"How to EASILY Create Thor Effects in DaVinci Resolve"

What's up, filmmakers? How you doing? This is John Fuentes. Welcome back to Big Films, the home of action-packed blockbuster filmmaking. Today, we're going to discuss how you use the VFX files from the Blockbuster Starter Pack in DaVinci. So let's get into it. Come on.
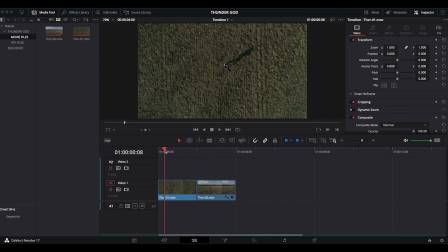0:25 Hey guys, how you doing? And welcome to Big Films tutorial in DaVinci Resolve 17. And we have a real fun one here, so we're going to get started and jump right into this. So as you can see, DaVinci's open up on our screen here, and as I scroll through the timeline, you might recognize these video clips from one of our promo ads in the Blockbuster Starter Pack.
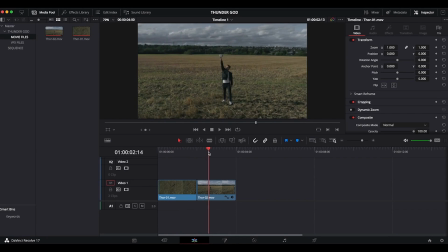0:43 It's our Thor scene where we have the lightning kind of crashing down upon him and creating all this really cool event happening all around him. So as you can see here, the first clip, we sort of like in a bird's eye view, and then we more level and closer to him here, which is pretty cool.
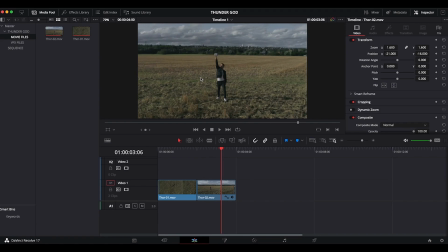0:57 And we have our actor here, the Special K, who came to save the day because we reached out to Chris Hemsworth, but he's like, hey, I'm too busy shooting a Marvel movie. Who are you guys? So Special K was like, I gotcha. So here we are looking at Special K here, and he was just like, hey, you know what?
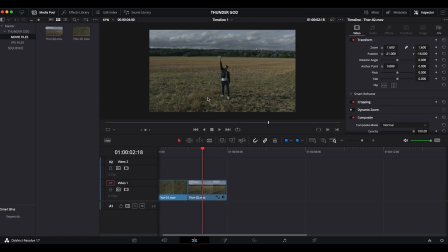1:13 What is my motivation here? And he was like, Statue of Liberty. And he actually took that to heart, as you can see. So just like the Statue of Liberty, he is going to welcome us to a wonderful tutorial. Let's get started. So in the first clip, he's calling down the thunder from the sky, right?
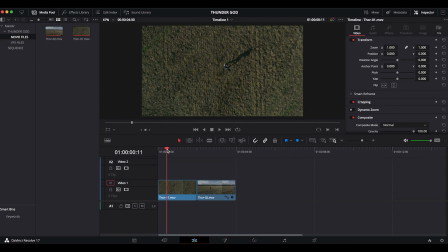1:29 He's raising the hammer to the sky, more like thrusting it, and it's hitting an apex where it's at its furthest reach to the sky. And this is kind of like where we want to drop our first effect into this scene here. So I'll come over to my effects folder that I have right here, and you can see I have already the effects that I'm going to use for these scenes here.
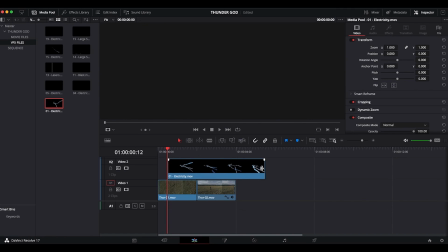1:47 And I could drag and drop that right into my timeline. And I just kind of bring it over, trim it.
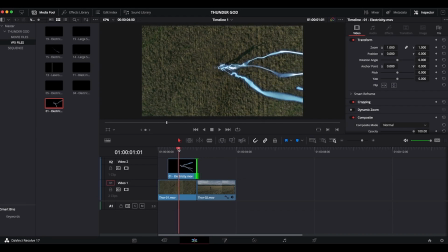1:54 And you can see right away the lightning comes in, and it's really looking really cool, right? It's like, it's bam, it's looking nice. So when I'm looking here at this viewfinder here, and I see the lightning coming in from right to left, for me, the screen direction of the lightning coming into the scene is a bit off, right?
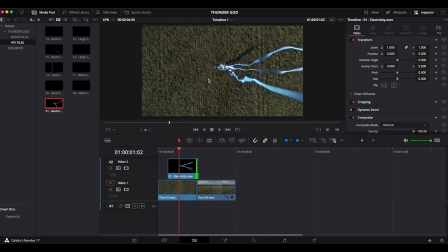2:13 It's coming in from right to left. What you really want is from left to right. So the way you can do that is just by rotating the file itself. And you can either be over here in your inspector folder, we can kind of do a rotation here where it says rotate angle, or really nice and easy, click on this icon here, and you can see just flip it,
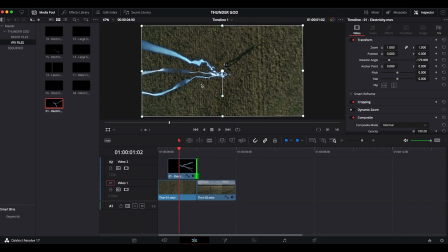2:31 and it looks pretty cool like that. So now we're going from left to right. The screen direction here creates a more immersive experience for your audience. So just imagine like what your audience feels when they're looking at your effect, like the way you did when you first seen the promo video.
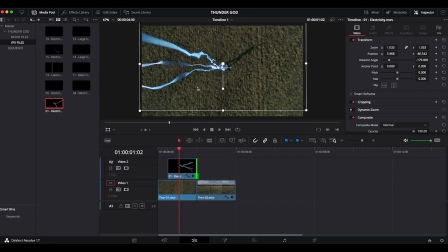2:47 So it's creating almost like a three-dimensional layer here, and it's bringing us through the scene like the way the lightning is pushing through the scene. So screen direction is really important to your narrative storytelling. Just a little tip there from us.
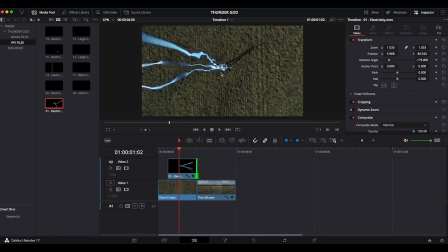3:01 All right, so I'm gonna turn that off for a second, and we can see here the lightning is coming down. It's like, all right, that looks pretty good. I like that. It's hitting the spot right there. So now I'm looking at the lightning itself, and it's really this awesome glow.
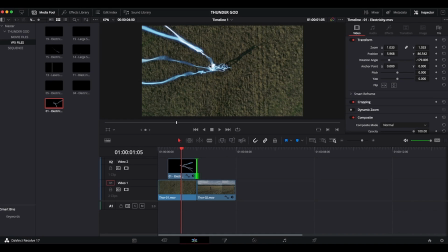3:14 It's fantastic and everything. But if I'm looking at the rest of my scene, it seems like we can make this blending a little bit more naturally, more organically. And you're going to hear me say organic every now and then, because we don't want to bring attention to the effect itself.
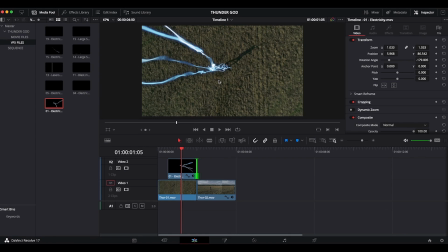3:29 We want to have it look more realistic, to where people are just blown away by your film there. So the way you can play with the blend mode on this one here is by highlighting your clip, right? It has a little red borders here, and come over to the inspector or effects panel, and composite mode is set to normal.
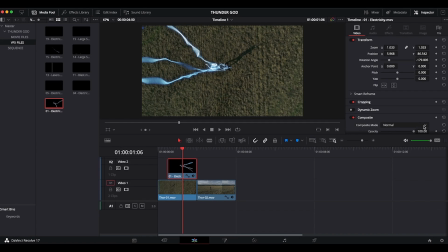3:49 So that's what we're looking at, is in the normal mode. What you want to do is set this to screen mode. So I scroll down and I look for screen, and then suddenly you see how the glow comes into a little bit more natural. We lose some of the outer glow, and then the lightning looks more realistic in the scene itself.
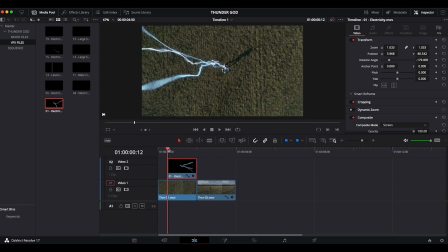4:07 And that's really what we're going for here. So that looks great. Bam, that looks nice. Cool.